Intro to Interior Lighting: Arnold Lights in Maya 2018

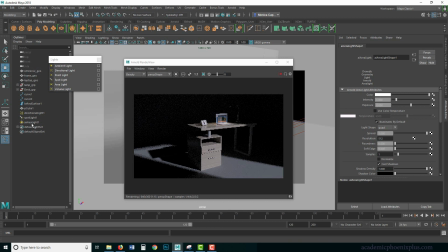8:02 not much of an effect why i haven't turned off normalized let's go ahead and make sure we have our area light select it and turn off normalize there we go now it's starting to emit light starting to see the environment you can see that it's an infinity curve we're starting to see a
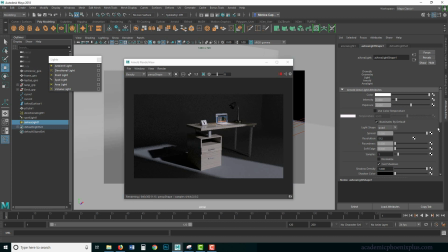8:17 lot of really nice effects and of course it's starting to become a little the shadows are pretty noisy so let's increase our resolution by 1024 and I'm gonna increase my samples by 3 I also might want to increase
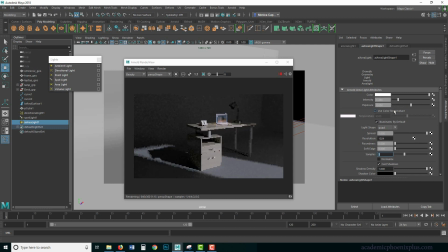8:32 my intensity a little bit and I probably will use a color temperature as well just to light it a little bit more so i can make this very dramatic
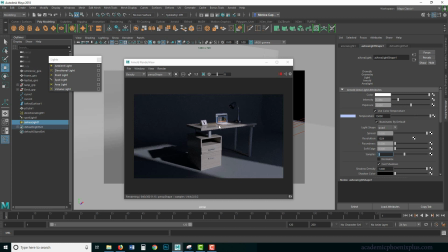8:46 and make it very cool so this is a very cool environment and then really warm up that centerpiece so maybe i can really increase that orange maybe i can go a little crazy and increase the size
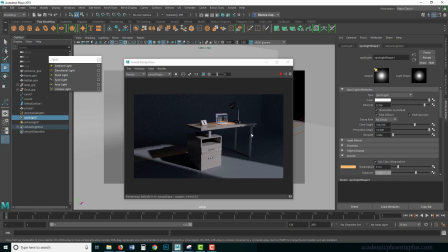9:01 here so it just basically reads like this is really important so you can use color theory of cool lights versus warm lights to able to get a uh an interesting effect um it's kind of weird not seeing a light bulb there so if if you want you can always create like a quick
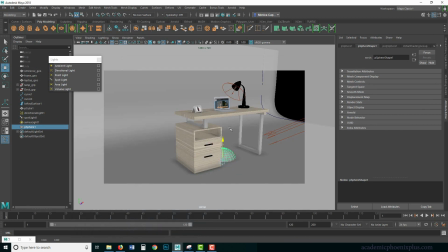9:19 little sphere let me turn that off let's
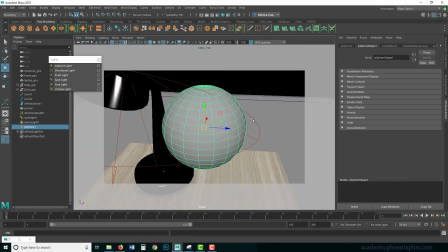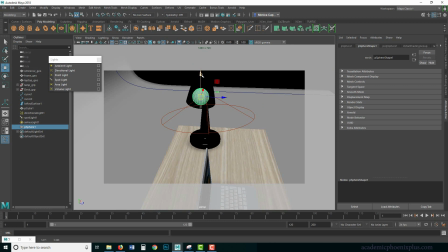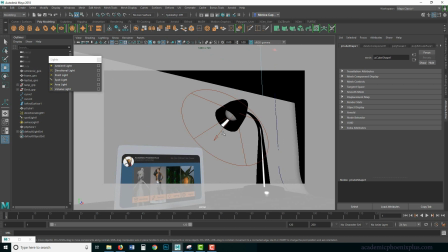9:33 drag that in here now the problem is that it's going to block my light right
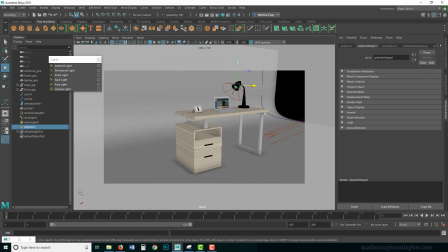9:41 so if i go back uh the spotlight is going to just disappear as you can see now because it's now lighting the inside of the sphere so i'll show you a trick i'm gonna grab my sphere and under the shape node there is a visibility aspect
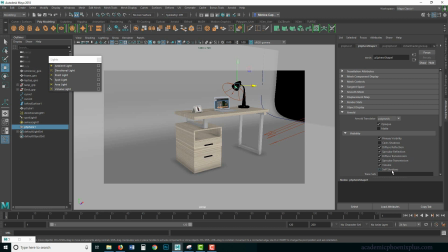10:01 and you want to tell it to not cast shadows and not to self-shadow okay
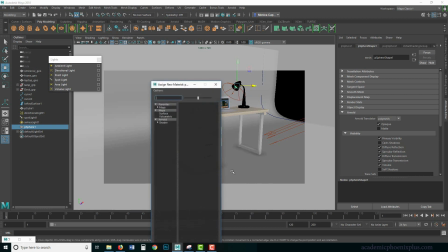10:07 so now i'm going to assign a material to it assign a new material I can use on AI standard might as well keeps the same and then I am
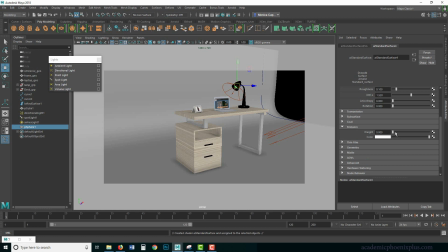10:20 going to go to emission and increase the weight there
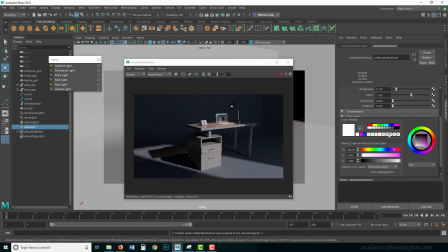10:29 you go I can change the color maybe you want to make it a little bit orangey just to give it make it look like it's one of the or a little bit of the bulb so we know that the light source comes from
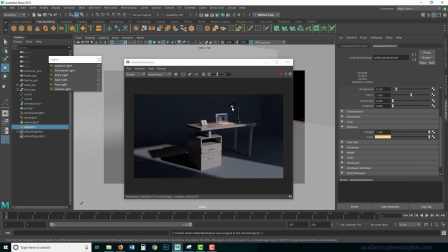10:44 there so that really makes a difference not only is the light going through it because it's not actually casting shadows therefore the lights going through it but it's also emitting light and it looks like it's come from there coming from there so if we take a look at the rgb again the l
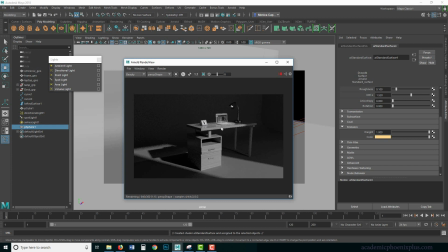11:00 notice that this is pretty bright which is making us kind of look at this area a little bit more and everything else just kind of fades away so yeah let's pretend
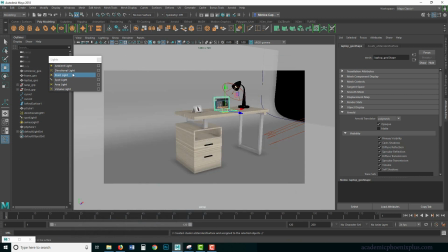11:09 that the screen actually emits light which most computer screens do so again i'm going to use another area light so arnold area lights i'm
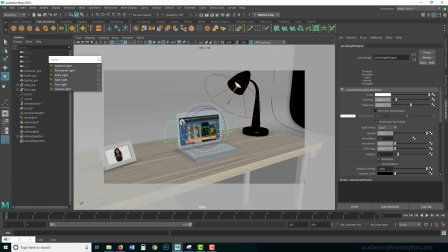11:24 going to go in here but this time i'm going to flip it to this way bring
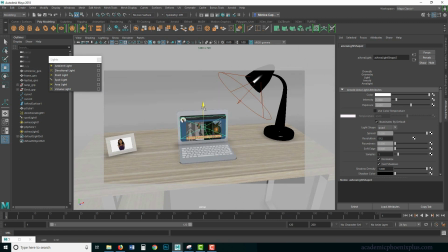11:34 it in like so and
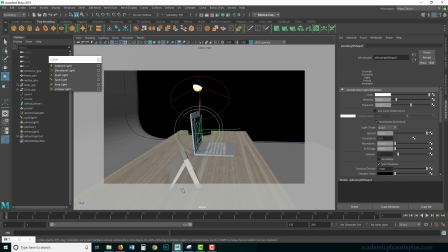11:42 maybe bring it down like this and turn off normalize so the effect
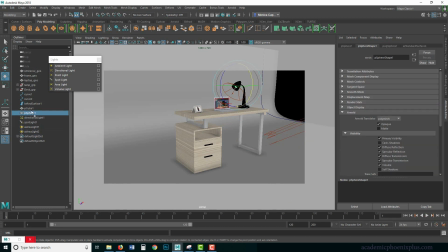11:48 if i hide everything and let me kind of organize this a little bit all right so i'm gonna start labeling
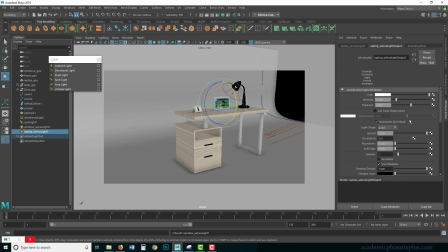12:02 laptop window okay so i don't get confused um let's see so i'm gonna hide these control h